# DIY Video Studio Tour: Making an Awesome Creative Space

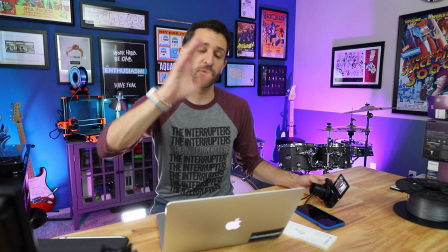[8:17]
Right now I've got my 16 to 35. Normally I just shoot with a 35mm lens,
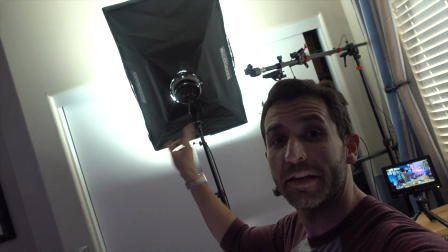[8:21]
but the way I have the lights is I've got the main light here reflecting off of the white closet and the ceiling onto me,
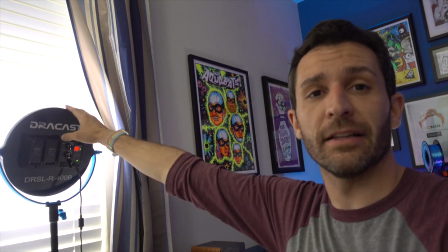[8:29]
and then I've got this other little LED light reflecting off the blinds onto me, so that's all soft light.
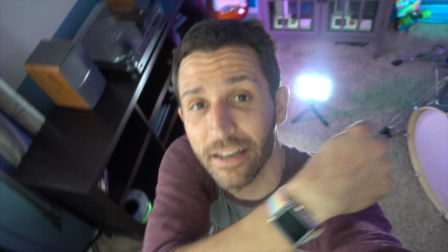[8:35]
And there's also a small little light here, which is like a kicker that basically just adds this kind of glow.
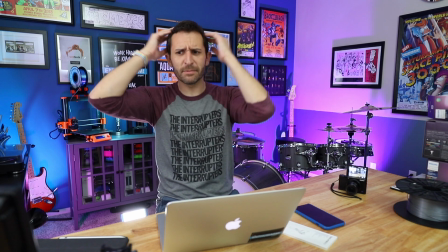[8:44]
Sometimes it's up higher because sometimes my hair doesn't stand out from the background.
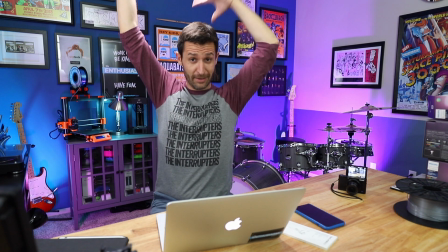[8:48]
So if I can put a light somewhere to kind of give sort of a look that makes my hair stand out, that's usually a positive thing.
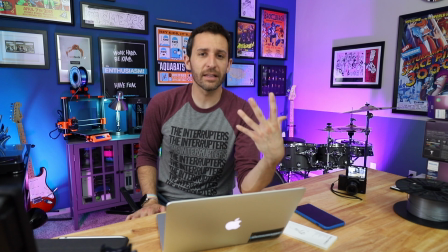[8:56]
So I think I've got it pretty much figured out. I've been using this wide angle more lately, but normally I use the 35mm prime lens, which looks like this,
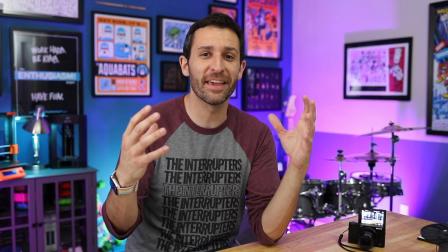[9:04]
which, as you can see, is a lot closer to me. What I really like about this is it blurs out the background a bit more.
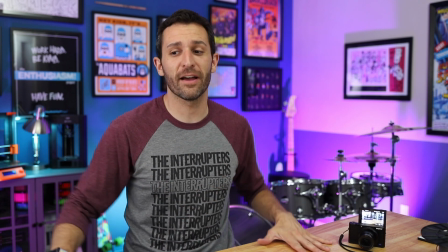[9:12]
It's really good for talking. It's not as great for showing things, which is why I have a table in the first place, is so that if I have something, I can talk about it.
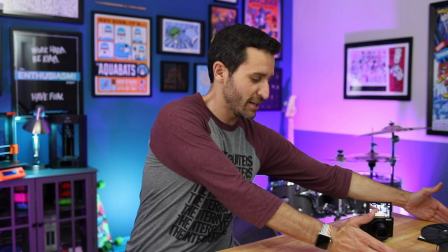[9:20]
And with this is like a 6-foot long table, but with this shot, I only have like this little tiny portion to use.
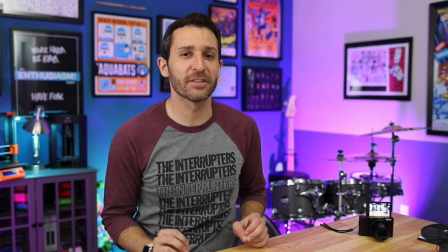[9:27]
So really, it's probably switching back and forth. I just want to try to keep things visually consistent, so when you see a video of mine, you know it's one of my videos and it looks familiar.
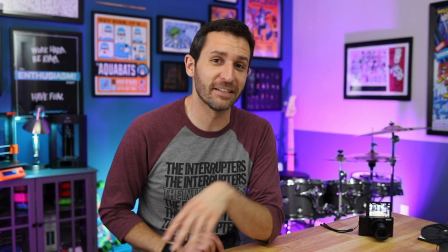[9:36]
And it's also just super fun to like play pretend TV studio and like set up a set and stuff.
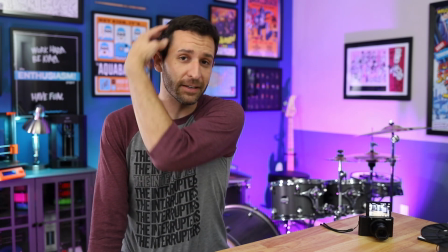[9:40]
And if I add that kicker light in the back, you can't see it over here, but it's giving a nice glow to my side over here, which is pulling me out from the background.
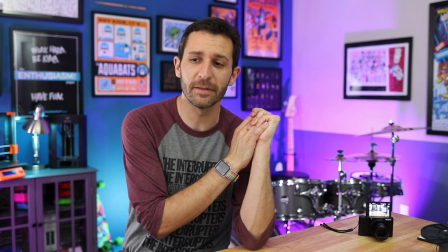[9:49]
So I kind of like this the most. It's probably what I'll use. to actually film videos.
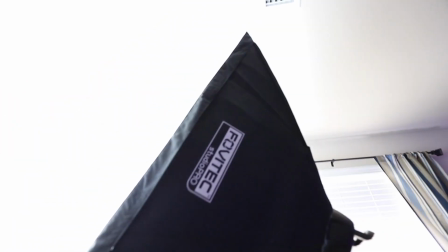[9:56]
I have this Fovatech light, which was 85 bucks on Amazon. It's a great light, it's super bright.
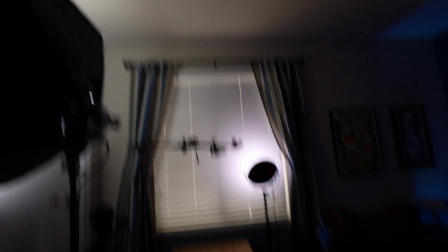[10:01]
It's just reflecting off the wall, down into the area there.
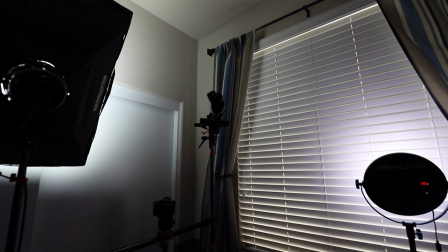[10:05]
I've got this boom where normally the Rode video mic that I'm using right here would be on there if I'm filming here.
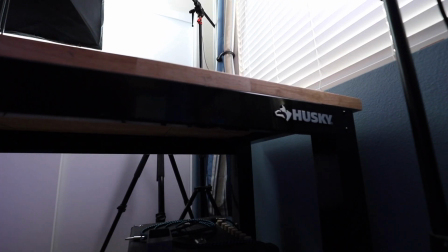[10:12]
This table is actually just a workbench from Home Depot that you can adjust the height of.
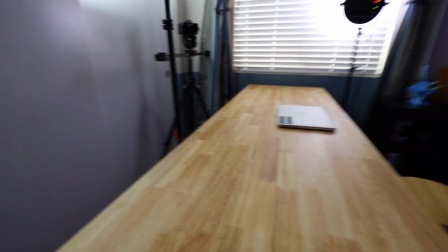[10:18]
I have a couple of these. I really like the look of butcher block on camera, and it's just a sturdy metal and wood table, so I like that a lot.
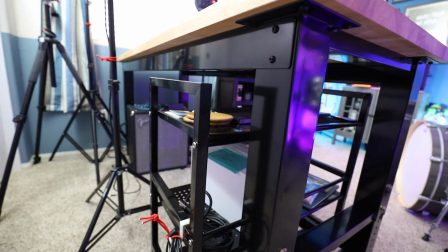[10:24]
Down here is just a little cart. I use that a lot for live streams when I need to move stuff around and just sort of have things at the ready, especially when Heather and I are filming stuff different places.
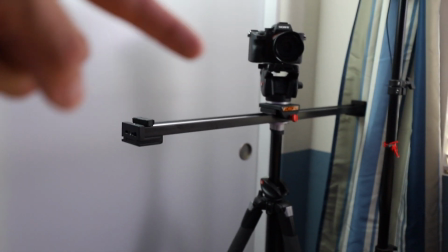[10:33]
My camera setup for when I'm filming here is just a tripod slider and then tripod head. Right now there's a Sony a7 III on there that I'm borrowing for a review.
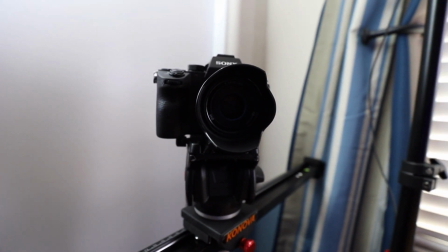[10:41]
Usually it's the 6D Mark II. This really is an awesome camera, but I'm still firmly a Canon fan.
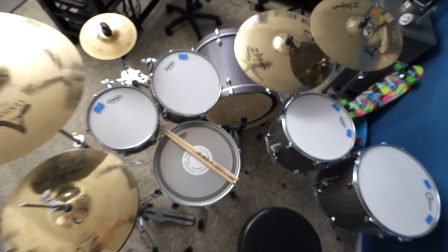[10:47]
And over here I've got my drums, which I just put brand new fresh drum heads on, and there's not much like brand new fresh drum heads.
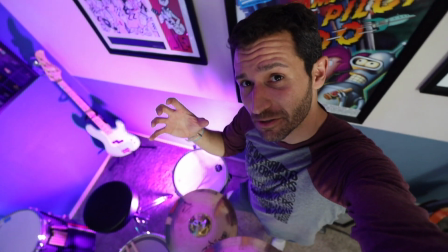[10:58]
I ended up keeping the original lights that I was using just to kind of add more accents.
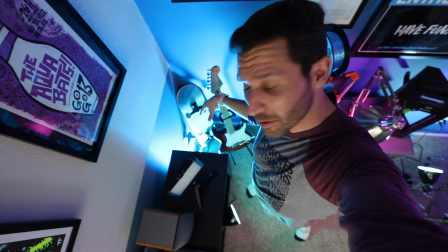[11:03]
So I put one back here behind the drums, and then I kept another one in the corner by this guitar just to sort of shoot some light up here.
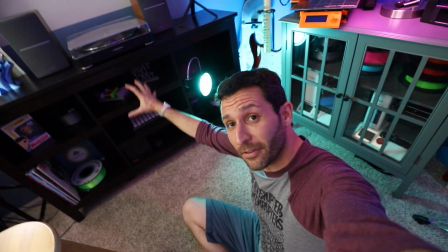[11:10]
Otherwise on this shelf where I have my record player and just some other like 3D printing supplies and some records and stuff,
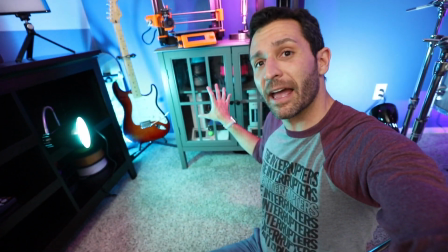[11:16]
I put one of the Philips Hue lights to light up the cabinet. The cabinet is now basically just all 3D printers.
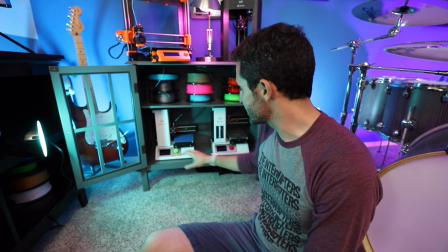[11:22]
There's the Prusa, the Delta Mini, and then inside there's a bunch of filament and my two Monoprice Mini version 1 printers.
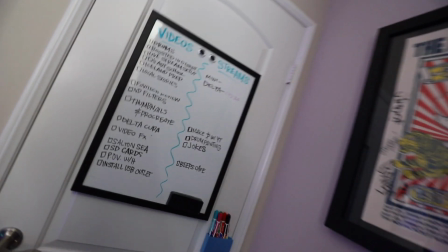[11:29]
Over here I've got some guitars. Behind the drums there's a bass. On the wall over here I've got a board that has some ideas for live streams and videos. And that's pretty much it. So I hope this was kind of an interesting look at how I make my videos and how I reorganize things a little bit and how I try to balance visual appeal with functionality and organization in a room that has a whole bunch of stuff in it all over the place. So let me know what you think in the comments down below. If you have a channel or a photo or anything where you film and do your work, I'd love to see those spaces. So send me a link, add it to the comments, whatever you want. If you haven't subscribed, make sure to do so right now, and I will see you guys next time from over there. Oh, I'm holding a light. I forgot I was holding the light and it ruined the lighting. I'm sorry. I'll see you guys next time.